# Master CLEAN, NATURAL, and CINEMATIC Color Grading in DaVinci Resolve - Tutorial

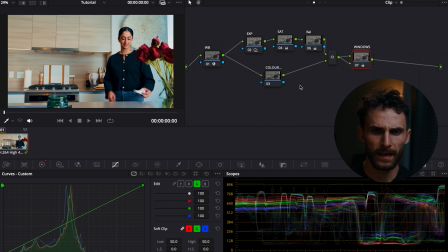Perfect, so let's hop on back to our clip level. And what we wanna do now is we wanna adjust some colors. So let's go on over to our vector scope.
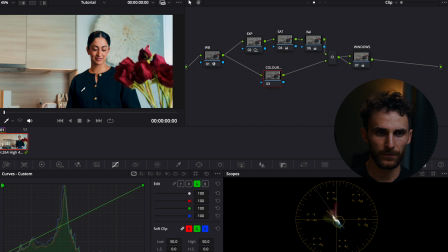And what I wanna do is I wanna make sure, first things first, that my skin tones are looking good. So they're not bad, actually. Yeah, as you can see, some parts are a little bit more yellow, but that's, most of it is pretty balanced.
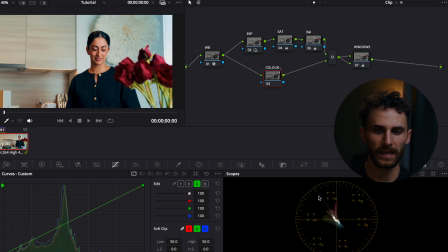As you can see, this is the skin tone indicator line, and you typically want your skin tones to land somewhere on that line. So we're in a pretty good realm right now. What I'm gonna do is I'm gonna quickly just go to our color slice tab, and I'm going to go to the skin adjustment,
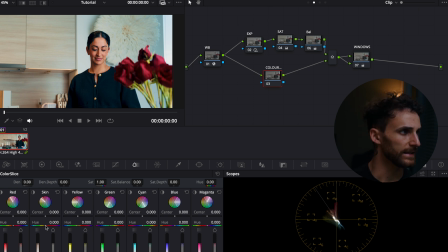and I'm going to adjust the hue ever so slightly towards the red side of things. Let's just grab the qualifier again. Yeah, so kind of pushes it more central there. I'm liking that. It's subtle. So what I want to do then is go to my custom curves tab, go to my hue versus hue.
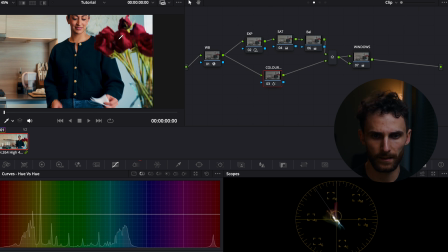And one thing that I really want to do is I want to make the red of the roses more red. So I'm just gonna use the qualifier tool to select the value that the roses fall into.
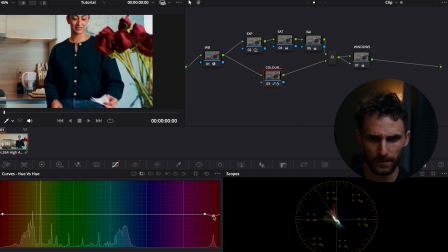As you can see, it falls into this area here. And so I wanna bring this down slightly until this strip here, which is representing the saturation of the roses, is more towards the red side of things.
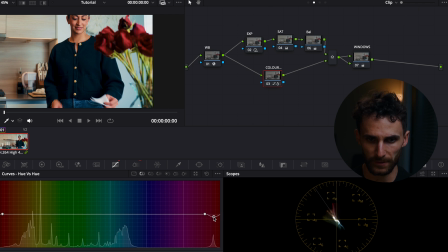So that's looking pretty good right there. So let's leave it at that. Then the next thing I want to do is I want to make these stems of the roses less yellow and more on the green side of things.
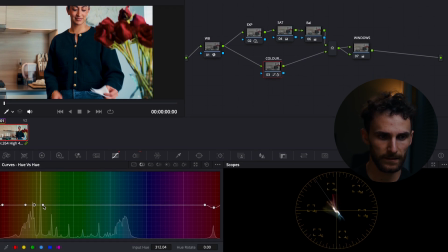So let's focus on that here. I'm just going to adjust it ever so slightly. So I'm going to bring this down here. And you want to just make sure that this value down here in the hue rotation stays at zero for these anchor points.
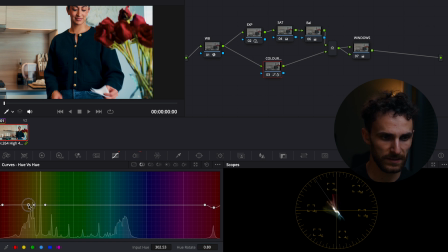So let's shift this one ever so slightly too. Again, just zero that out. And then we'll just adjust this. That just makes it a little bit more green. It's subtle, but it adds a little bit more color contrast to the image. The yellow and kind of orangey red,
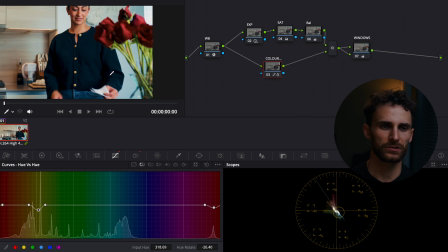the yellowish tone of the stems and the orangey reddishness of the roses, we're just kind of blending together a little too much. So I want that color separation there. So that's looking pretty good.
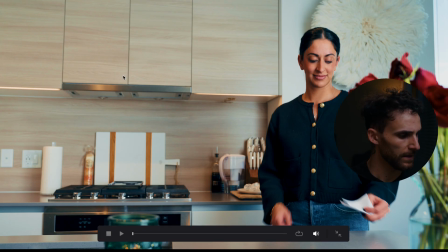I'm actually really liking this image. So this is the log footage.
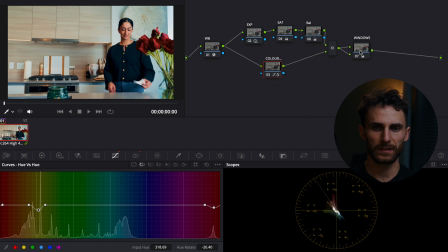This is the graded. And then the final thing that we're going to do is we're going to go over to this Windows compound Windows node. So this is where we're going to be doing our power windows. I just want to shape the viewer's attention to be focused more on the subject rather than the empty space over here.
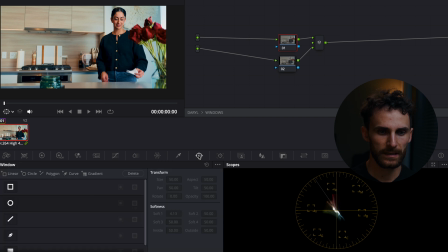So what we're going to do is we are going to create some power windows, and I'm going to use the gradient tool here. And I'm just going to do one first on the countertop, and let's use the color wheels again.
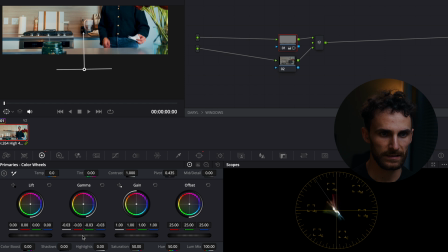I'm just going to bring the gamma down ever so slightly here. Let's see what that looks like before and after.
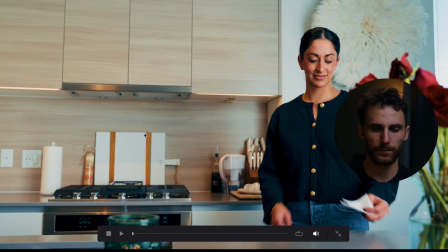Yeah, so that just darkens the countertop a little bit more, kind of bringing the viewer's attention up towards the subject.
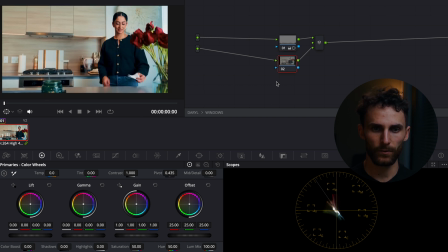So then the next power window, what I'm going to do is same thing.
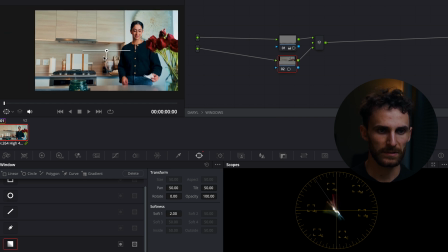I'm going to use a gradient adjustment again, but this time I'm going to be going from the left side of the frame and basically just adding in some negative fill in post, essentially.
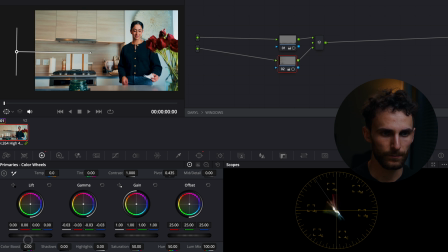So again, using the gamma, I'm going to be bringing that down quite a bit here.
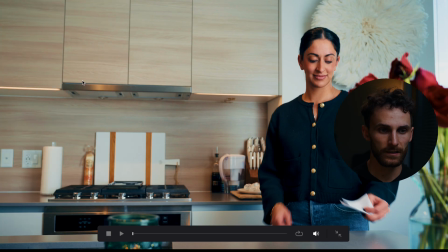And again, your image is most likely a lot different, so just do with it as you see fit.